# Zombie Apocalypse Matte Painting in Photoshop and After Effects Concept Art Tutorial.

Now that I'm back in the studio,
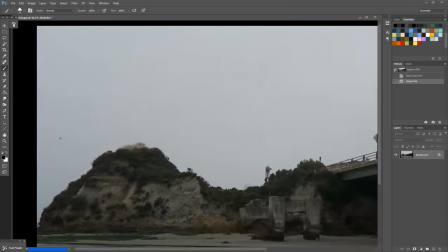[4:02]
I'll take my time to create a couple of ideas and we call them thumbnails and I'll sketch these out over the plate
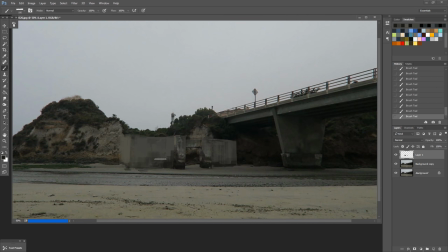[4:09]
that I took and the plate is the frame of film that I chose and then what I'm going to do later is turn those
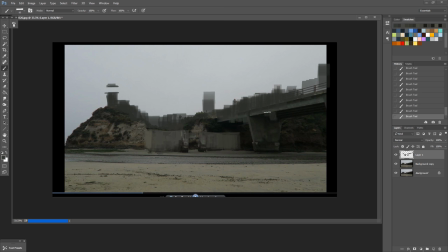[4:15]
into matte paintings or mattes and textures and apply those back over the video and try to make a composite that looks convincing and looks like it came right out of the apocalypse. So, there's a few designs that I work on. This first one's kind of like a rambling fort.
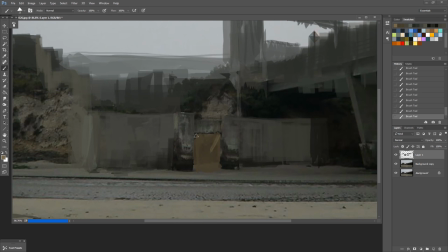[4:32]
It's kind of like maybe an old western fort. There's lots of layers to it. There's a couple doors and a couple towers. It looks cool, but I'm not totally convinced that I like it. So I move on to a second design.
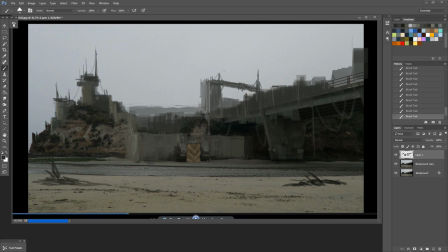[4:44]
The second design is kind of like a big wall concept. It's a big wall on the ocean that's supposed to be foreboding.
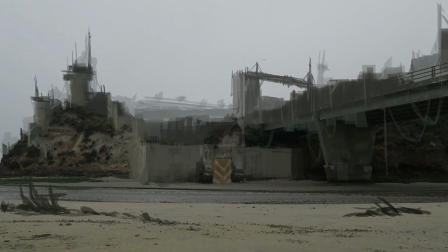[4:52]
I think it says go back or stay away. and then there's towers in there and then it's basically saying like don't come here.
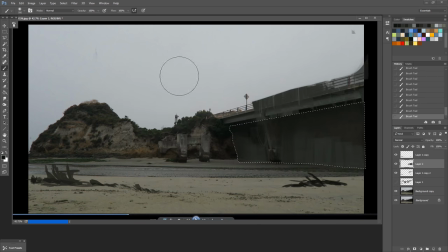[4:59]
But the problem with that design is I kind of feel like it leaves the viewer wanting more or it doesn't tell enough of the story. It is mysterious but it doesn't really give me a sense of destination because all you see are a few towers and just a big wall.
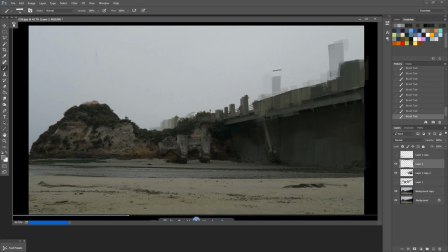[5:16]
Also in that composition I didn't like how the towers just drew your eyes to the left and off the page.
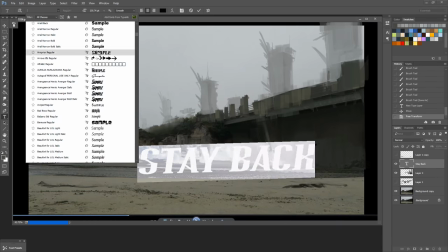[5:24]
I kind of felt like there's nothing terminating on the left that felt like it helped the story along.
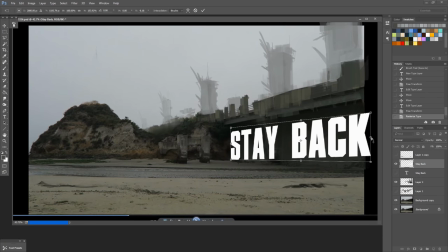[5:30]
So I ditched that idea for a composition that had some larger buildings in it.
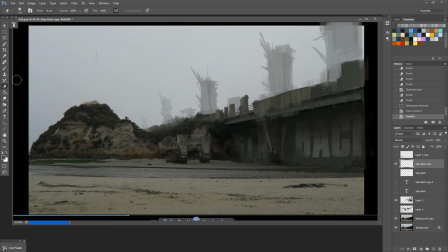[5:35]
And this one I was actually pretty happy with because the buildings felt like a real location and the age on the buildings and the burn marks and the pieces that were of rubble that were coming off them kind of give a sense of like what happened to this area. They tell a story and they also talk about like the type of people that could live there or might still be living there.
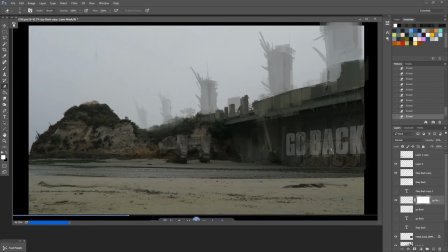[5:59]
And graphically, I just like the idea that there's this wall and then on the other side of it, you could definitely see like, Ooh, this must be where the people are going. So there's a strong sense of destination in the third composition
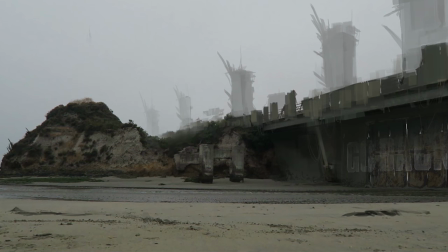[6:14]
that wasn't really present in the first two compositions.
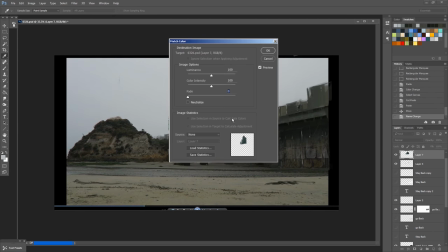[6:20]
In the final image, there'll be some smoke and a lot of little detail pieces. Make sure when you're working on a project like this that you keep everything in layers so that they're usable in After Effects later on.
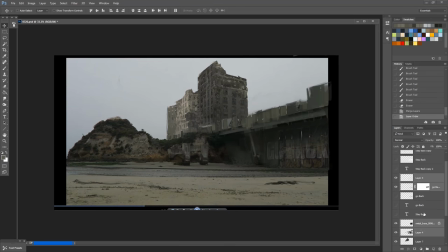[6:35]
So I keep all my buildings on a layer. I keep all my walls on a layer and stuff like smoke or sparks or things that I'll do as an effect in actual After Effects,
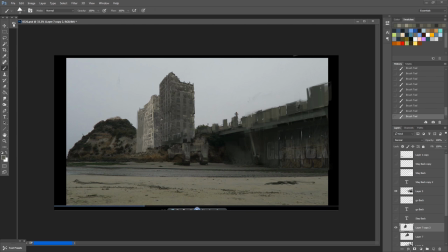[6:45]
I make sure those are in a layer so I can turn them off and they don't mess up my background. I also shot this frame in a way that because, and I was happy about this because I knew that this gray sky would be really easy to do composites over.
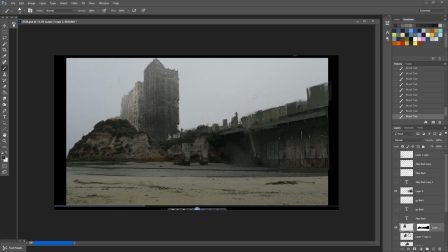[7:02]
So I think that was kind of working the situation to my advantage. And that's, I suggest that to you. Don't pick for your first few projects something that's totally complicated. This is a fairly complicated scene, but it has its advantages in the sense that the lighting is not very strong.
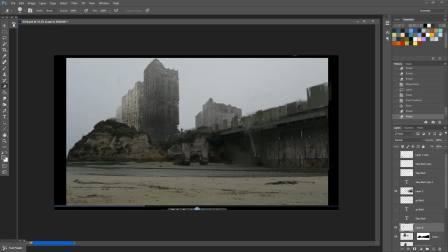[7:22]
There's a lot of ambient lighting, and there's not a lot of shadows. And I picked a fairly flat angle, and there's not a lot of clouds or stuff to mask out for the final image.
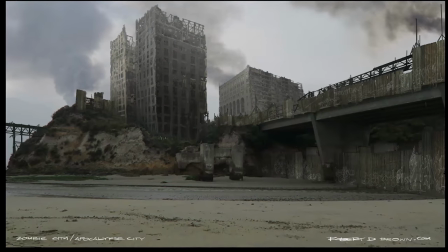[7:35]
So now we're moving on to After Effects. and I'm looking forward to seeing this project come alive over the video and hopefully at the end we end up with something that's totally convincing and totally sells the apocalypse.
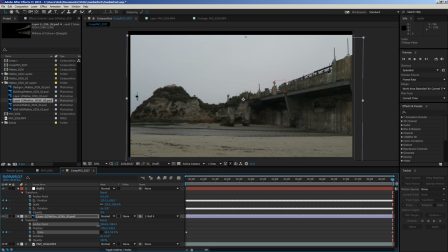[7:49]
I had to rely a ton on my photoshop skills to kind of work around my deficiencies in after effects but basically I cut my mat up and then I you can see me working on getting it into perspective.
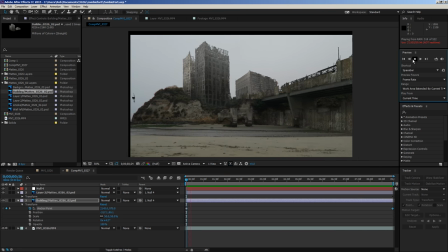[8:01]
I had to motion track a bunch of separate areas with smaller mats instead of one big one, especially because that bridge was coming in perspective.